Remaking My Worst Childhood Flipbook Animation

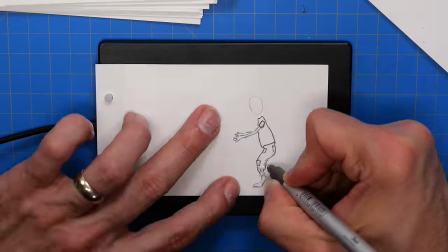(8:15)
I love getting to this part of the process when the pencil work is mostly done, and then you get to go back over the top of it with ink and then erase the pencils,
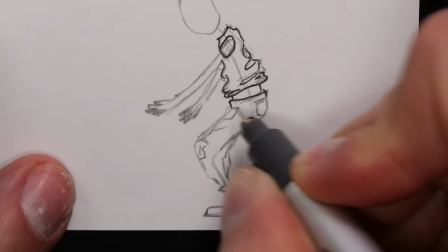(8:23)
and just how nice and crispy it comes out looking when you're just left with the ink. The pants and shirt have been really fun.
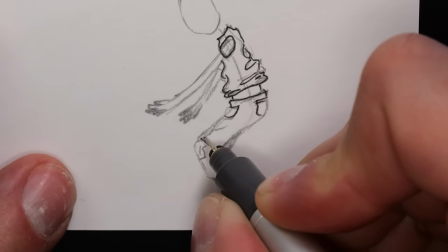(8:29)
That's probably been the most fun part of this animation, is just kind of thinking about the fabric and how it would move.
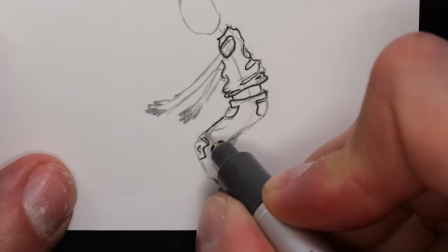(8:34)
So I'll finish drawing the rest of these heads, then we'll take a look at it and then get to color.
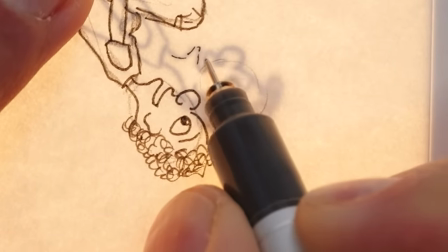(8:39)
I'm also, right here, you can see I'm doing sort of a blur face, just because he's rotating so quickly.
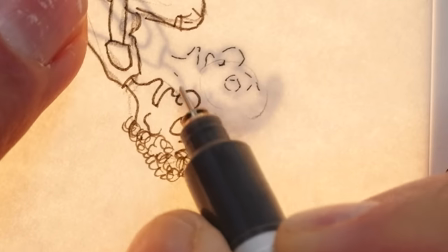(8:45)
So it's just kind of a light outline of his face. And then when we color it, that'll feel more like a blur.
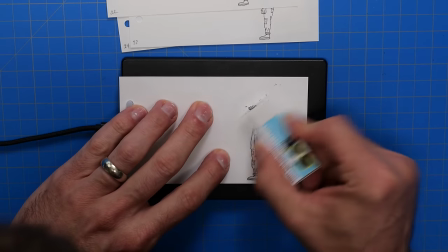(8:50)
And now one of my favorite parts, erasing all the pencils.
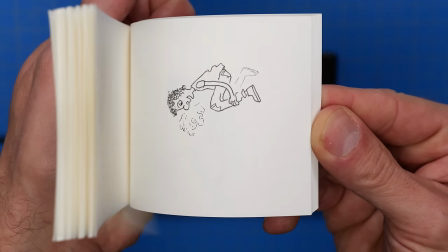(8:58)
All right, now here it is, just with ink. And I'm really happy with how this is looking so far.
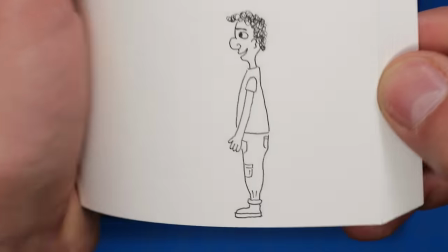(9:03)
The only thing is it kind of feels like he just has one leg because it's so sideways profile.
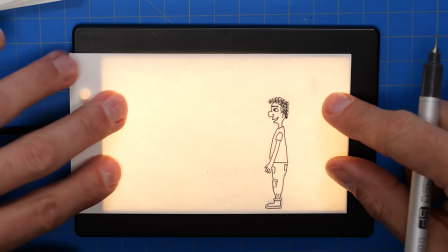(9:10)
I want to add in just a hint of the other shoe.
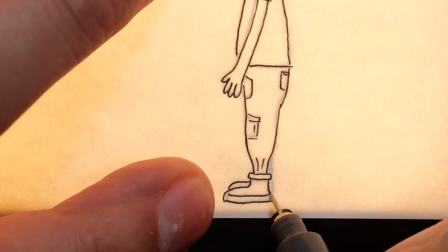(9:14)
So we can see two arms as he's going around, but I feel like I need just a hint of that other foot.
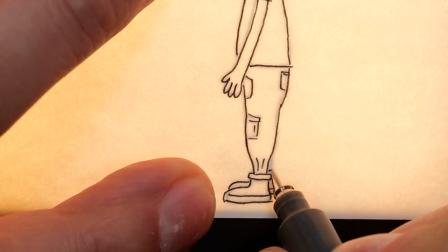(9:20)
Otherwise, it just feels like he's a one-legged guy.
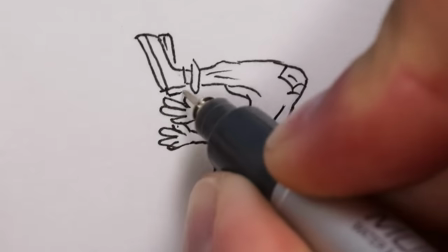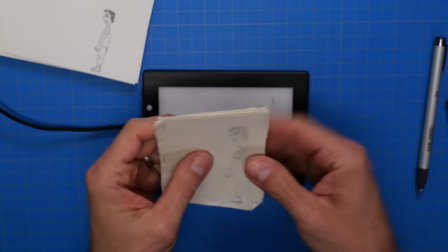(9:28)
There we go. Now it looks a little more like he has two legs. But let us not forget the ending, because the original flipbook, oh, it had an ending.
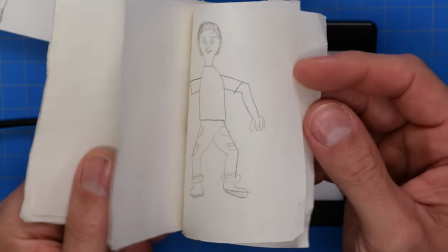(9:36)
See, not only does he land the backflip,
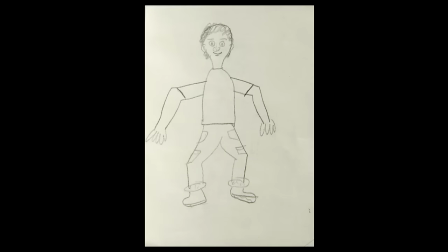(9:40)
but then he turns toward camera and does a triumphant little hop up in the air.
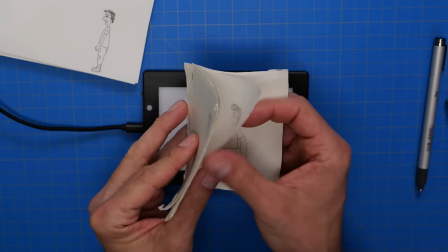(9:46)
So I'm gonna film video reference of myself doing an awkward little hop up in the air, because I'm good at awkward.
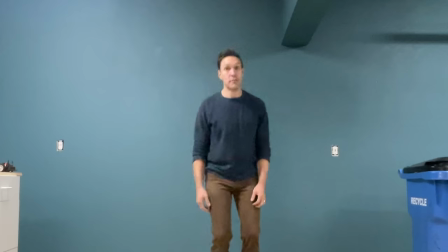(9:54)
Yep, that'll work. Thank you.
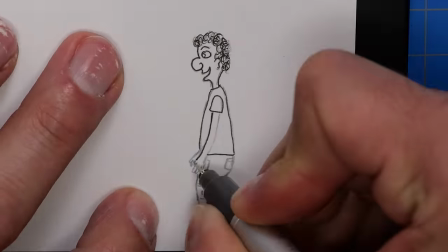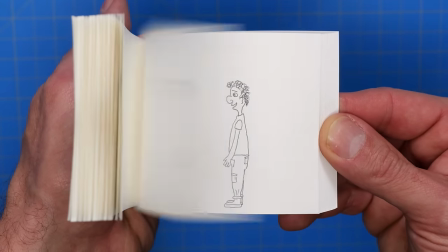(10:03)
I always love getting to this point when the animation is 100% finished, the ink outline is done, and all I have left is color.
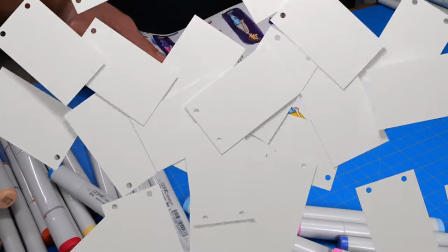(10:09)
But before coloring, I like to do some color tests, because once you start coloring, there's no going back.
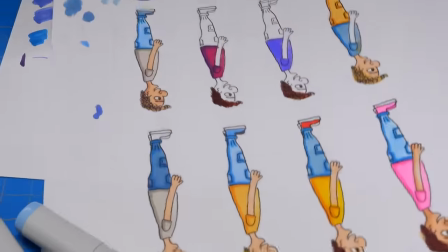(10:14)
So I scanned one of the Flipbook pages and then printed out a bunch of them so I can try some color ideas.
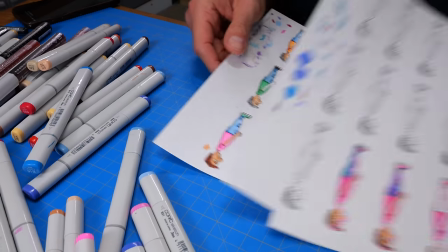(10:20)
And since I made the original Flipbook in like 1989, maybe 1990,
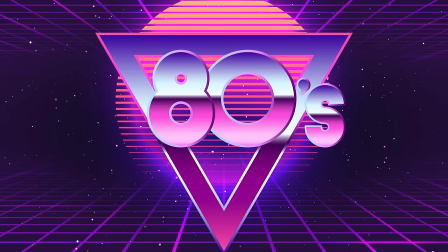(10:24)
I think it would be fitting to go with some sort of neon kind of colors that have sort of an 80s feel.
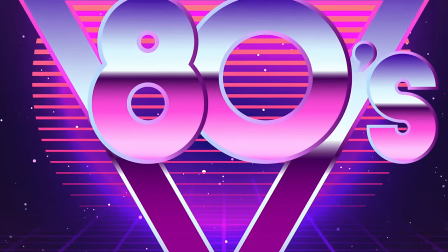(10:29)
So like these reference pictures, I'm gonna go for something that feels kind of purpley with some pinks and blues.